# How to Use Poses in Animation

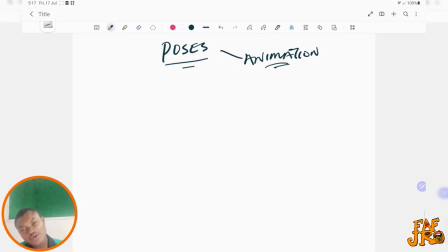(0:00)
Hello guys, welcome. So today we are going to be talking about poses and kind of focused in animation, but it's the same thing in painting, same thing in comics.
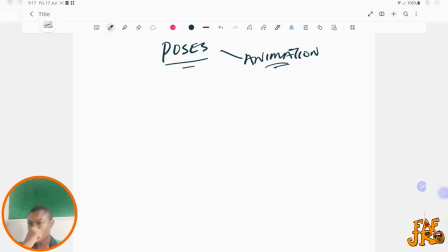(0:18)
It's kind of generic in art, but when it comes to animation, when we talk about posing, well, as I said, it's the same thing, but pose. You know what pose is.
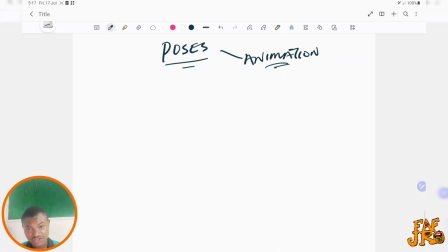(0:37)
Giving action captured in frames, but we are talking about like attitude,
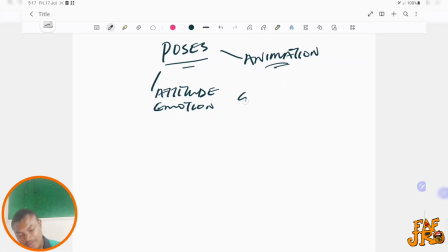(0:51)
emotional. So your poses, for example, this is a very important word when it comes to pose. Your gesture, for example, um, you have
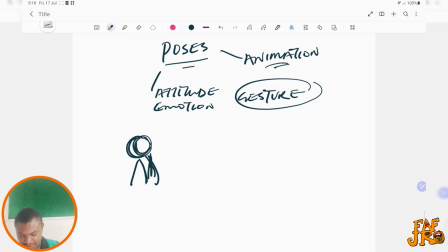(1:08)
a character that is sad. There's a way you draw that character. Uh, this is just a gesture drawing.
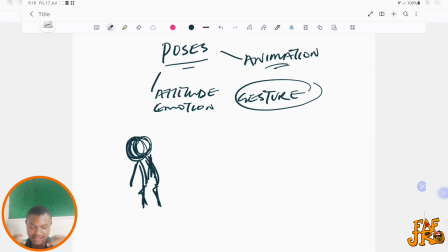(1:23)
And what we are talking about is the attitude of the pose.
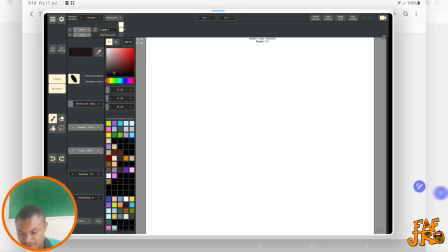(1:29)
It's really rough. This is rough animator.
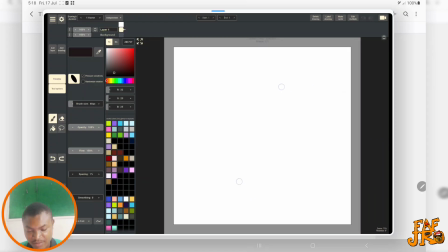(1:37)
It's an animation application. So for example, we have this character, and I say the character is sad,
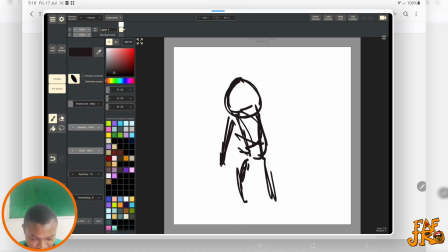(1:47)
and this is the way normally I animate. I like to draw the poses rough. It's the emotion is there. So the character is sad,
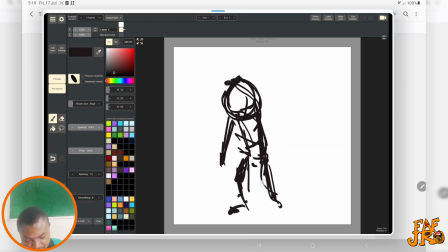(2:05)
and the way he's walking, you already know he's sad, so he's in motion. So the character is in an angle.
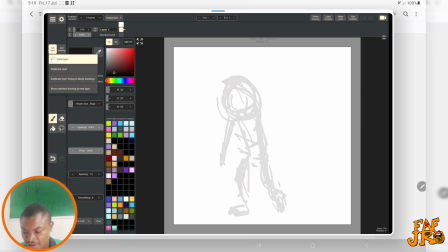(2:17)
Let me reduce this opacity so then I can show you.
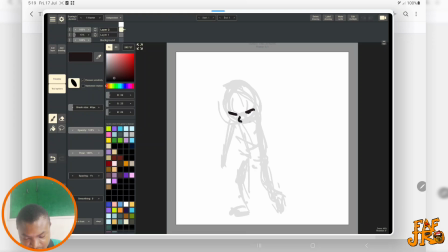(2:24)
Let's say this is eyes, this is nose, and he's sad. This is ears. We can just give him a cool hair.
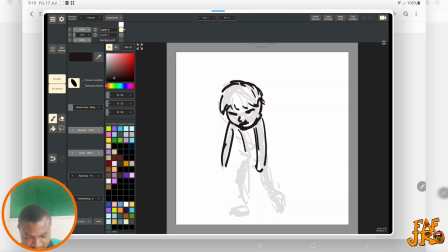(2:40)
His hands, so his hands are down. Maybe he just heard something, or someone did something to him that just made him really sad.
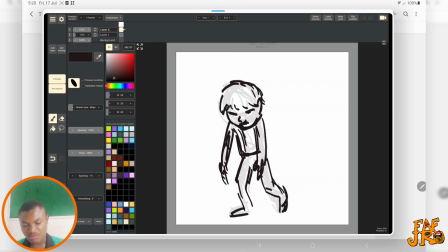(2:58)
These twisted, so maybe you cannot see it well, but all these poses are important in animation. Your keyframes, and when you are animating, you need to take note of these things because
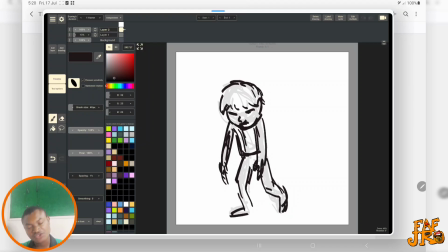(3:18)
they strengthen the emotion of your animation. Normally this pose won't be something I'll use if I'm staging. Let me delete the poses.
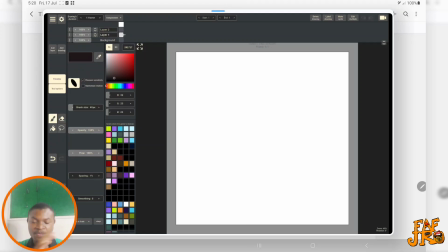(3:36)
Let's say we are seeing the character in a profile view, so you understand. We have arch back. Say his back is arched, so his hands are here. Now he doesn't have this hunchback normally.
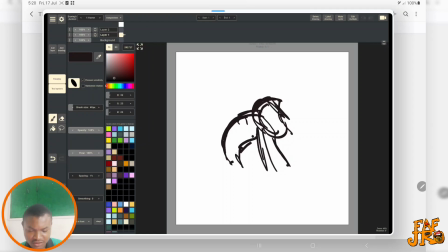(3:53)
It's just because he's sad, he's down, so he's walking. So the last pose I did, I showed the character walking.
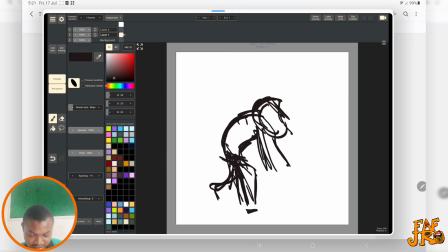(4:07)
I just want to show you the same pose from
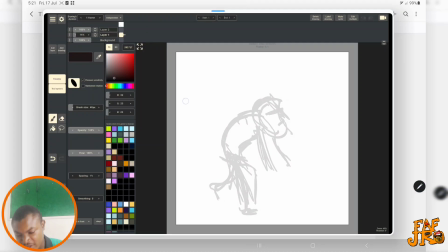(4:14)
the side, and this is the same way if I'm creating art. If I'm animating, this is the same way I go about it.
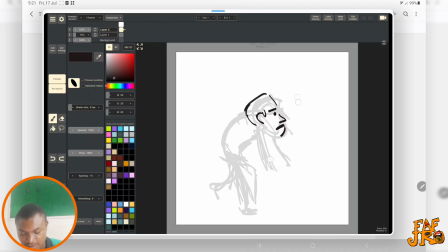(4:33)
The head is a little bit big. So he's sad.
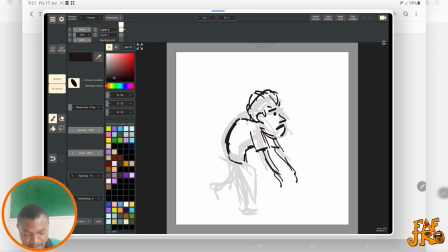And he's walking. Yeah, it looks like a monster though.
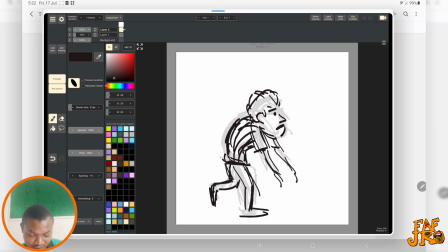(5:04)
But this is the pose I'm talking about. The character is sad. And what I'm mainly trying to say is the emotion. Most of the people, when they talk about emotional poses, they tend to look at it only from
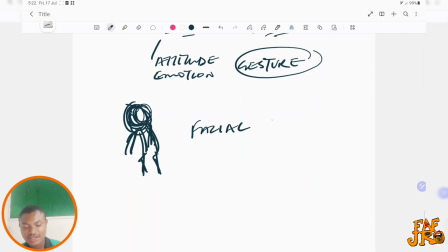(5:23)
facial expression,
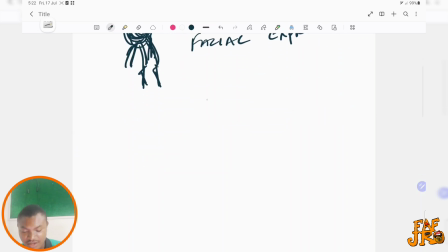(5:28)
the expression in the face, and maybe you have a character, that is surprised, is surprised about what is happening, what is going on.
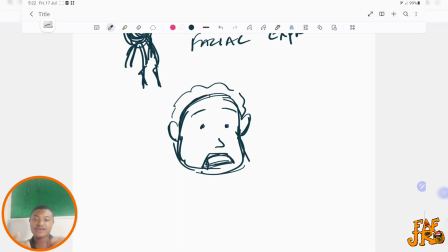(5:48)
But in animation, this too transfers to the body of the character, the form.
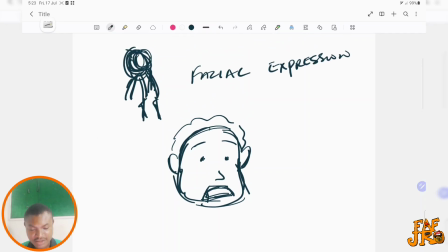(5:55)
Maybe the character is surprised, and how, if you are surprised,
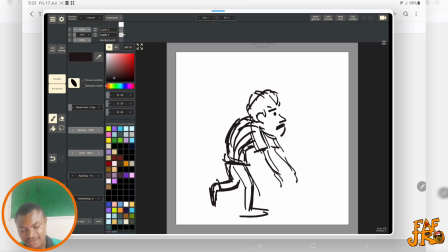(6:02)
how will you react, your body react if somebody tells me something like that.
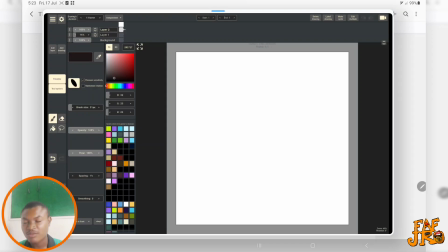(6:12)
If you are standing and somebody, maybe you are surprised with what you are told, or maybe you see something that is shocking, the body, not just the head, the body too, the character is like shock.
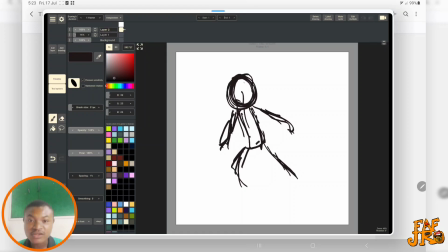(6:34)
Is like what is happening, is trying to see, and trying to confirm, is this thing really? So the character is surprised, is trying to
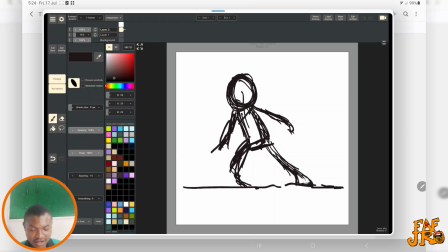(6:55)
see, and check if what he's seeing is really correct. So the expression, the pose, the emotion, the attitude does not just show in the face, transform to the form also.
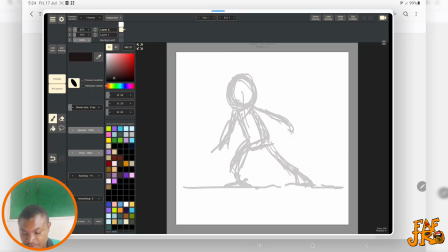(7:12)
So the same thing now we see.
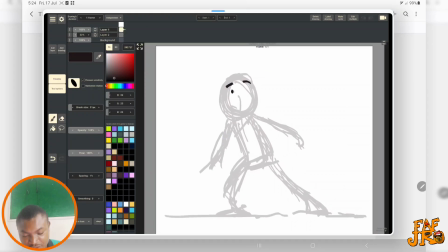(7:17)
We now come and show that expression where the eyes is high, he's surprised. So the expression in the face now is kind of justified even with
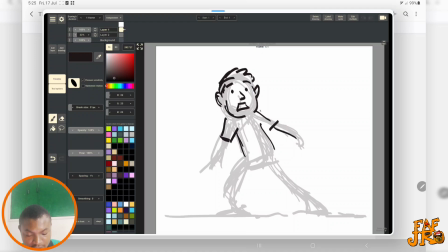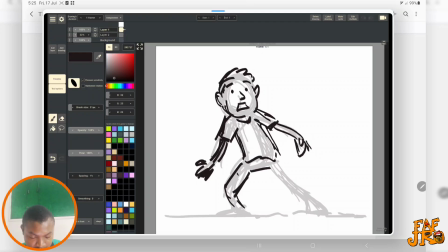(7:51)
so now we see the same character.
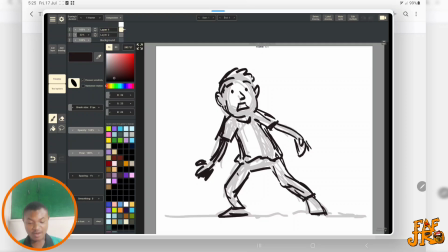(8:03)
So this is the pose we are talking about. So he's surprised, but not just in a facial expression, his body too is surprised. What is that? What?